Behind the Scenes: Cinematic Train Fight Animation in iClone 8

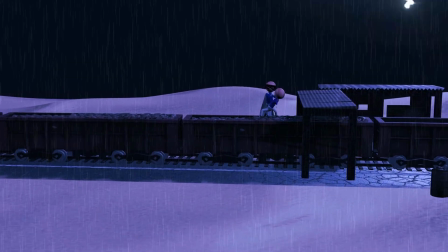Hello everyone!
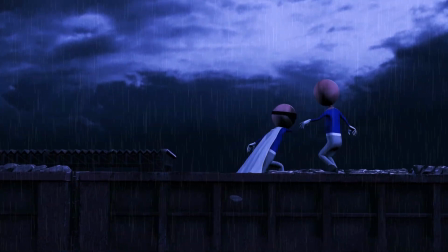In this video, I'm going to break down the entire process of creating this complex fight scene on a moving train in a simple and easy to follow way.
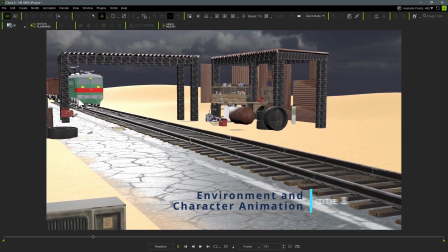I started by setting up the environment for the scene, carefully choosing a location that would complement the overall mood and action.
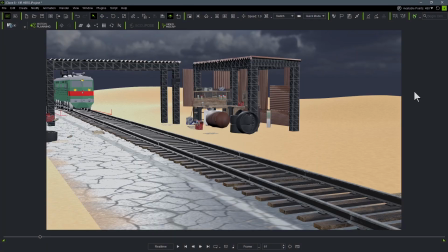The train and railway track were then placed within the environment to create a realistic and visually engaging setting.
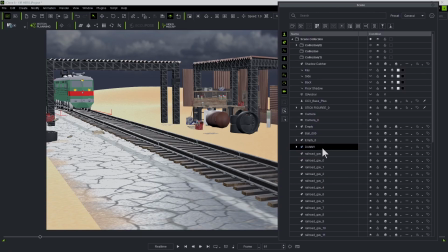With the foundation in place, I moved on to animating the entire sequence in iClone 8, where the camera movements and character performances were developed.
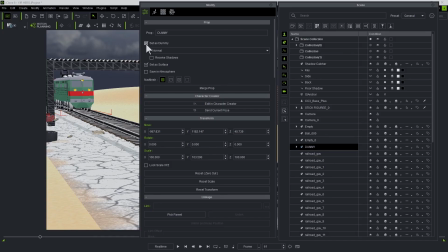To animate the train's movement, I first created a null object and linked the entire train to it.
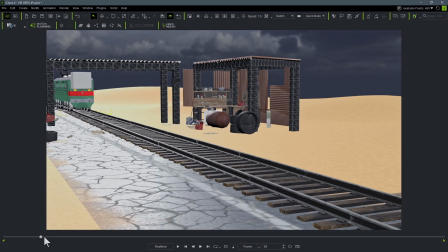This allowed me to control the train's motion smoothly using keyframe animation while keeping all the attached elements synchronized.
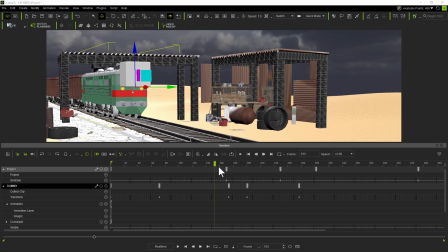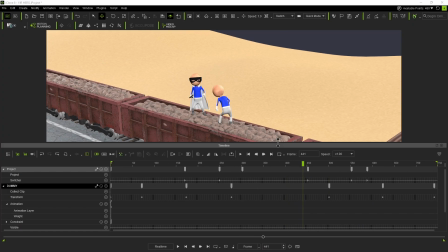For the fight sequence, I selected multiple motion clips that matched the choreography I wanted to achieve.
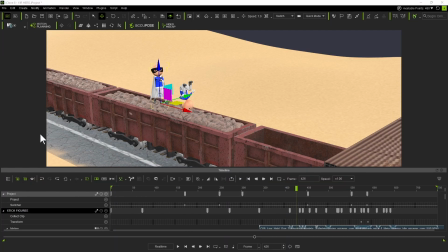Each motion was carefully applied, trimmed, and blended one by one to ensure smooth transitions between actions.
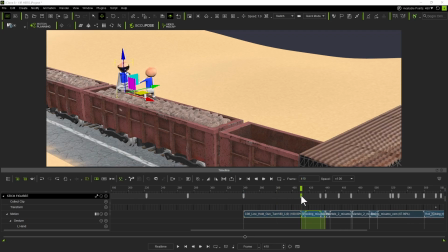The motion clips were then assigned to the respective characters, and I fine-tuned their timing and positioning so that every punch,
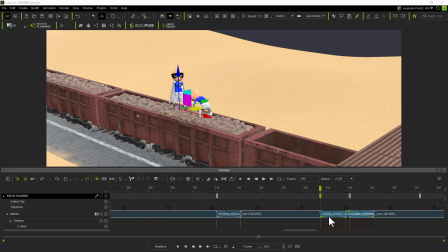kick, and reaction aligned naturally, creating a seamless and believable fight sequence.
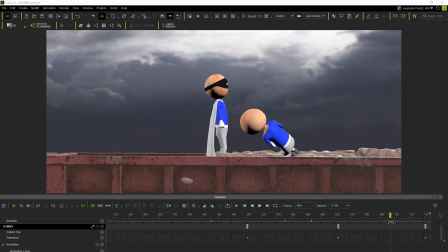To enhance the atmosphere of the scene, I used the dramatic cloud environment available in the iClone content library.
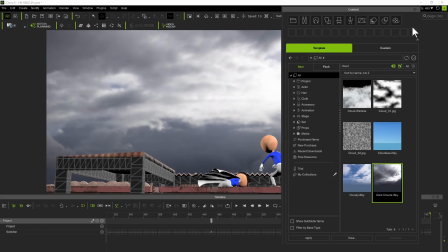This preset automatically provides a realistic sky, lighting, and environmental setup, helping to establish a cinematic mood without requiring extensive manual adjustments.
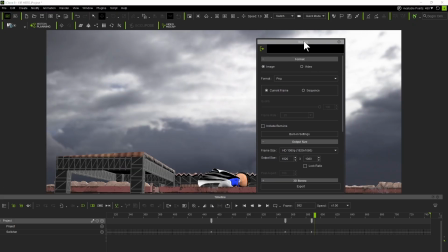Once the animation and environment were finalized, I rendered the entire sequence as a PNG image sequence to preserve maximum image quality and support seamless post-production. The project was rendered at a full HD resolution of 1920x1080 with a frame rate of 25 frames per second,
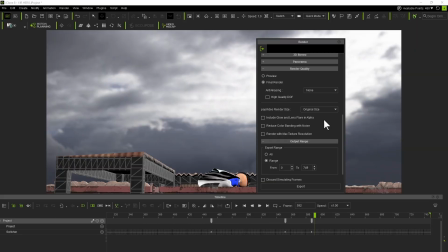ensuring smooth motion and professional output. Rendering as a PNG sequence also provided greater flexibility during compositing in Adobe After Effects.
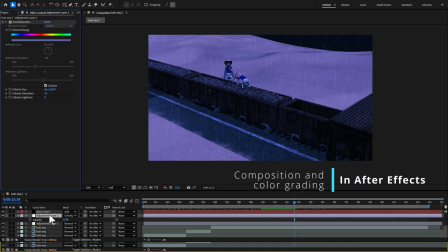After rendering, I imported the PNG sequence into Adobe After Effects for compositing and final visual enhancements. I created an adjustment layer and applied several color correction effects, including curves and tint, to transform the scene into a darker, more dramatic environment that matched the mood of the fight sequence.
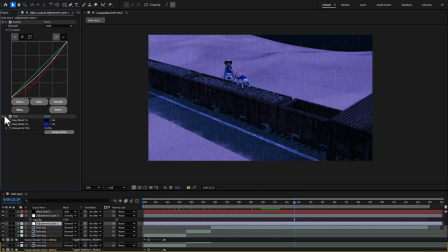To further enhance the atmosphere, I added the CC rain effect, creating realistic rainfall that increased the sense of tension and realism. These post-production effects helped unify the lighting, improve the cinematic look, and make the entire sequence feel more immersive. The final compositing stage brought together all the animation, lighting, and visual effects into a polished cinematic shot, ready for the final render.